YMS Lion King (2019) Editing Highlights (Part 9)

He's my most hated human being. Bam! Got him. Destroyed. Ouch. Never gonna recover from that one. Sorry, John. So I've completely abandoned the part 1 and part 2 thing. Should I just bring it back for this review? Each part's gonna be like a fucking hour and a half long? Like...
To go, young master.
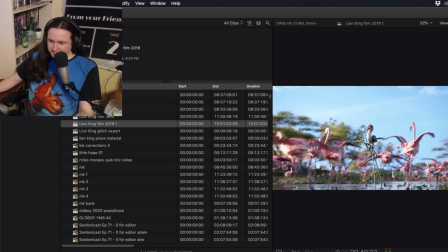1525s
Oh my god. Oof. Okay.
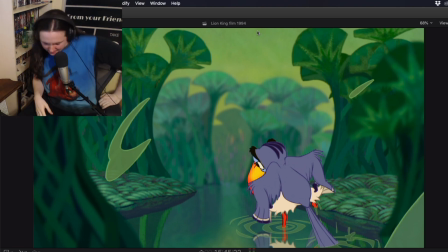1533s
The cringe rises, Batman. All right. So basically what I'm getting at here. Notice how rhythmic the delivery of Zazu's lines are in the original.
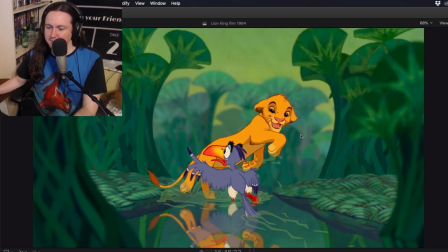1550s I've a long way to go, young master, if you think.
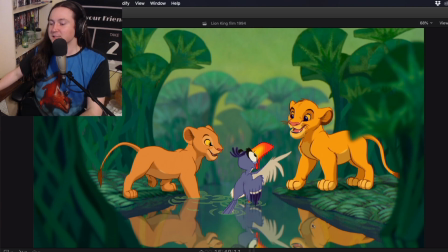1553s
If you think, it goes perfectly in line with the actual notes of the song,
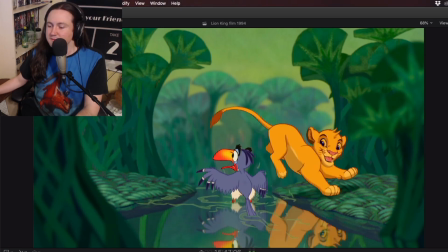1560s
with the musical notes of the song.
Oh, young master, if you think.
If you think, right?
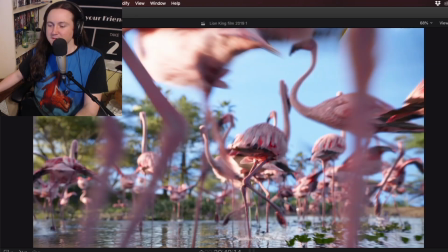1566s
And then they just forgot that in the remake.
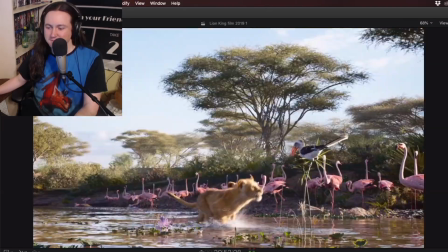1571s You have rather a long way to go, young master, if you think.
They missed it.
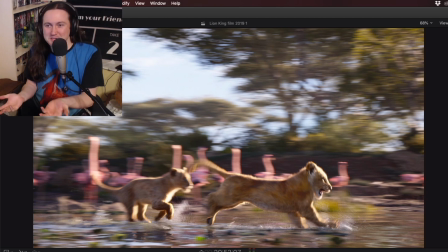1577s
They missed it. Like, John wasn't aware, Pharrell Williams wasn't aware, nobody was aware that that was the original intention of the line, is to be rhythmic.
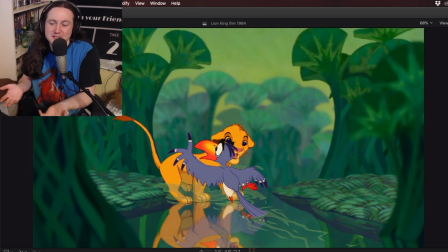1587s
Despite him not technically singing, despite him delivering his lines in a talking voice, Young master,
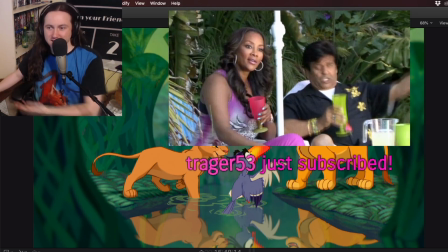1594s
if you think. it's still rhythmically in line with the actual song, if you think, right?
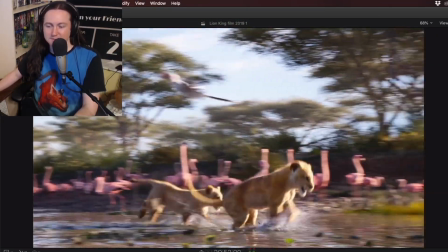1603s
Whereas this...
To go, young master, if you think.
It's not in the same rhythm anymore.
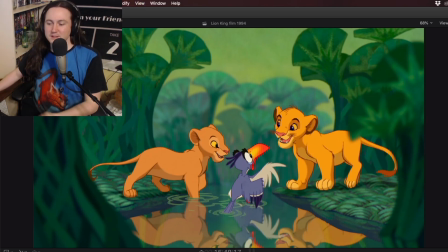1610s If you think.
It's literally in rhythm here.
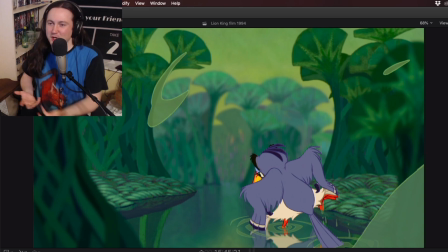1614s
It's there's an intentional, purposeful reason why it's there. He's basically rapping, if you want to say that.
I've a long way to go, young master, if you think.
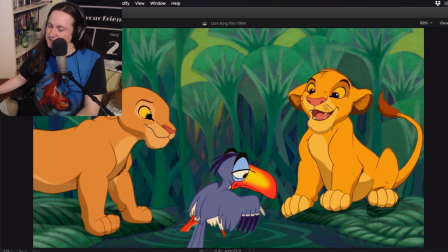1625s
No, Not quite, but still, you know what I mean. There's intent there. There's intent there, and then here it doesn't exist.
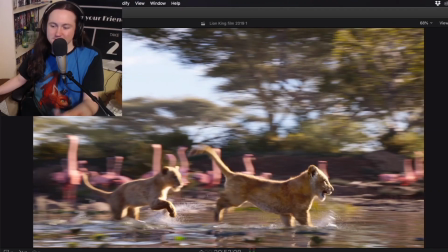1636s To go, young master, if you think.
There's no attention to detail. There is no attention to how the lines are rhythmically communicated in the song. It is not even considered in this film. Sad!
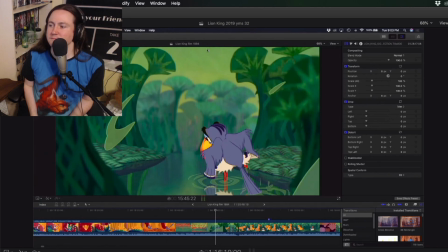1654s
John's clued into this. Notice how rhythmic the delivery of Zazu's lines are.
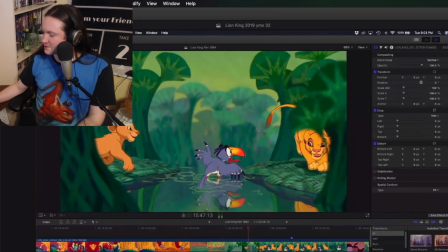1660s
I've a long way to go, young master, if I think music is so incredibly important, especially if you're making a musical, right? So yeah, I don't like... I've already addressed the... You might think this is nitpicky thing. I've already addressed that in the review at this point. But yeah, I think this is super important. Into this, notice how rhythmic... Because it's like, why would you not carry that forward? Like, clearly, it's how something is written. You know? Like, you wouldn't leave key details out of a reprint of a book, you know? You wouldn't, like, get rid of a fucking chapter or replace words if you're trying to, like, translate a book or just, like, reprint it or something. And when it comes to the defensive argument that I see a lot with remakes of films, that, oh, they just want to be their own thing. What I would like at that point is some sort of indication that them deviating from what the original made is intentional and or purposeful. If it's purposeful, then it's very clear that it's intentional.